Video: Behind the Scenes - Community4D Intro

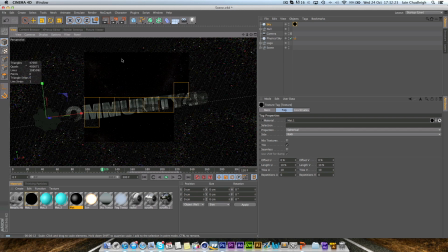(8:34)
It does repeat itself quite a bit, but I think it looks really nice. And to light the scene, all I did was used the Grayscale Gorilla's daylight,
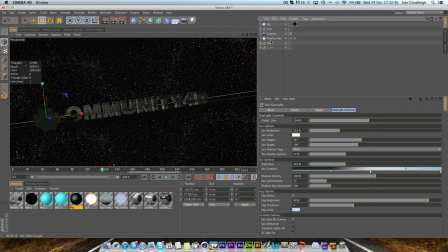(8:49)
and also a physical sky, which gave it the kind of tones, and also we have a couple of lights just to light the text here, otherwise it didn't really stand out.
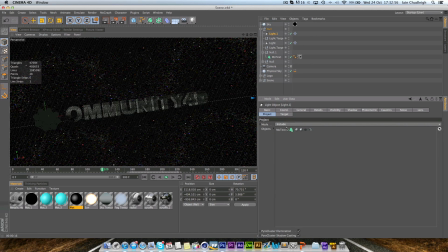(9:06)
And a little tip: in the project setting on the light, you can actually make it so the light only affects certain objects. So this way the lights only affected the text and didn't really ruin the logo, which are lit previously.
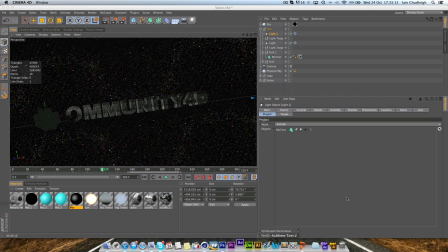(9:23)
So these lights just help things along. And then if we jump into After Effects and just close this out,
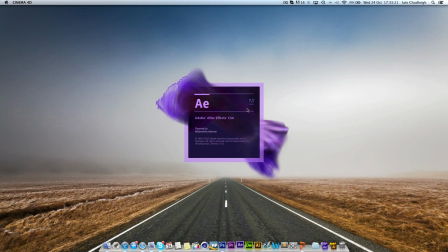(9:32)
when this loads up, we can see what I did in After Effects.
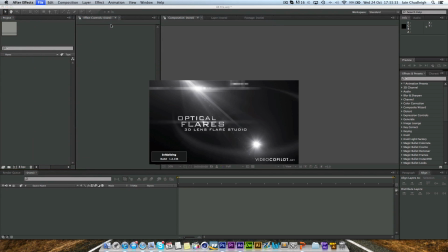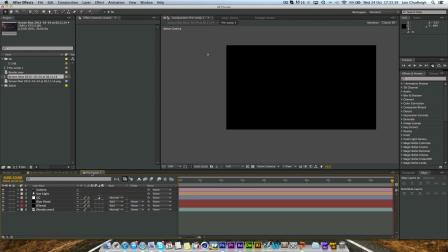(9:50)
Okay, so what we have here is, if we jump into the project file, we have
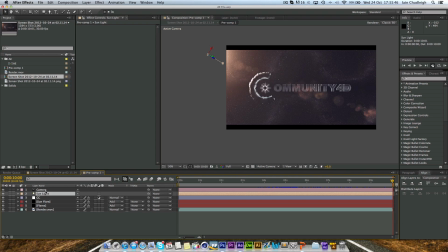(9:58)
the camera and sunlight, which I exported from Cinema4D. That way I could actually put a flare on the sun object, and with the camera it actually moved around.
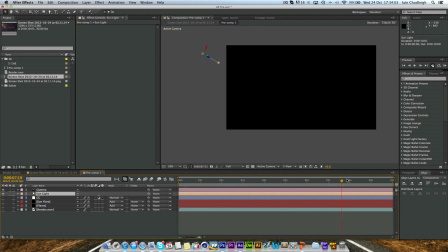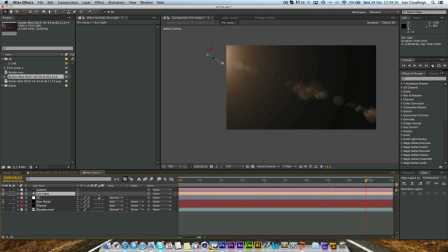(10:21)
So you can see here we have a realistic movement of the sun, and it took no time at all to track that.
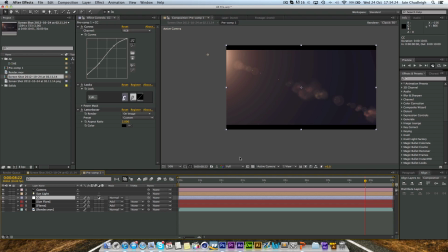(10:34)
We have some basic colour correction using curves, looks and a letterboxer, just to make it look a little bit nicer. We have hundreds of flares tracked by hand.
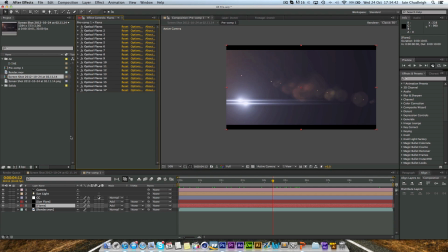(10:52)
In here we have 17 different flares which go over the logo, tracking onto all the little outside lights. And as I pointed out earlier, the lights in the middle were just normal
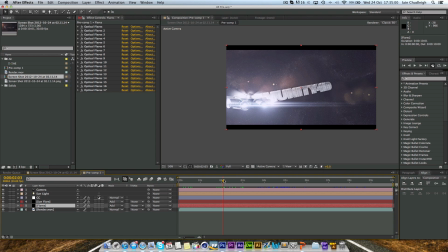(11:12)
visible lights, and that gives that little sheen here, which looks really nice. And so those flares just track around there. I didn't really need 17, I could have done with, I think it's 7.
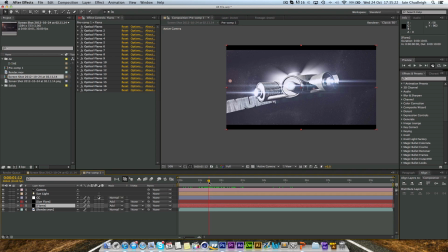(11:32)
Yeah, I could have done it with 7, but it meant making sure I knew which engine was where, and so it was just a bit easier just to, each time a new one appeared, create a new flare. When it disappeared, turn the brightness down to 0.
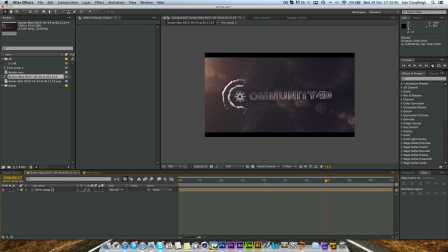(11:50)
And then finally I pre-compositioned it and added a plugin called Real Smart Motion Blur,
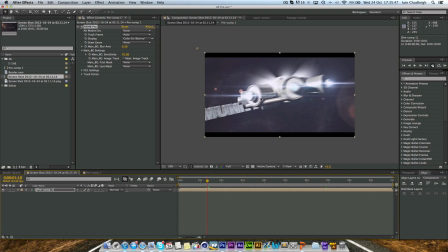(11:59)
and that gives it this really nice kind of realistic motion blur effect here,
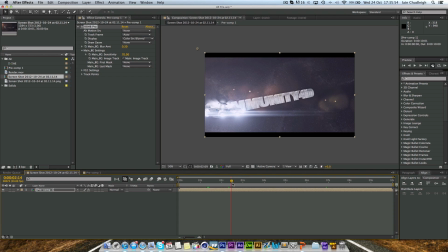(12:05)
to give it the idea that it's going quite fast and spinning, and it makes it just look a bit more realistic. So this is basically how I did the intro.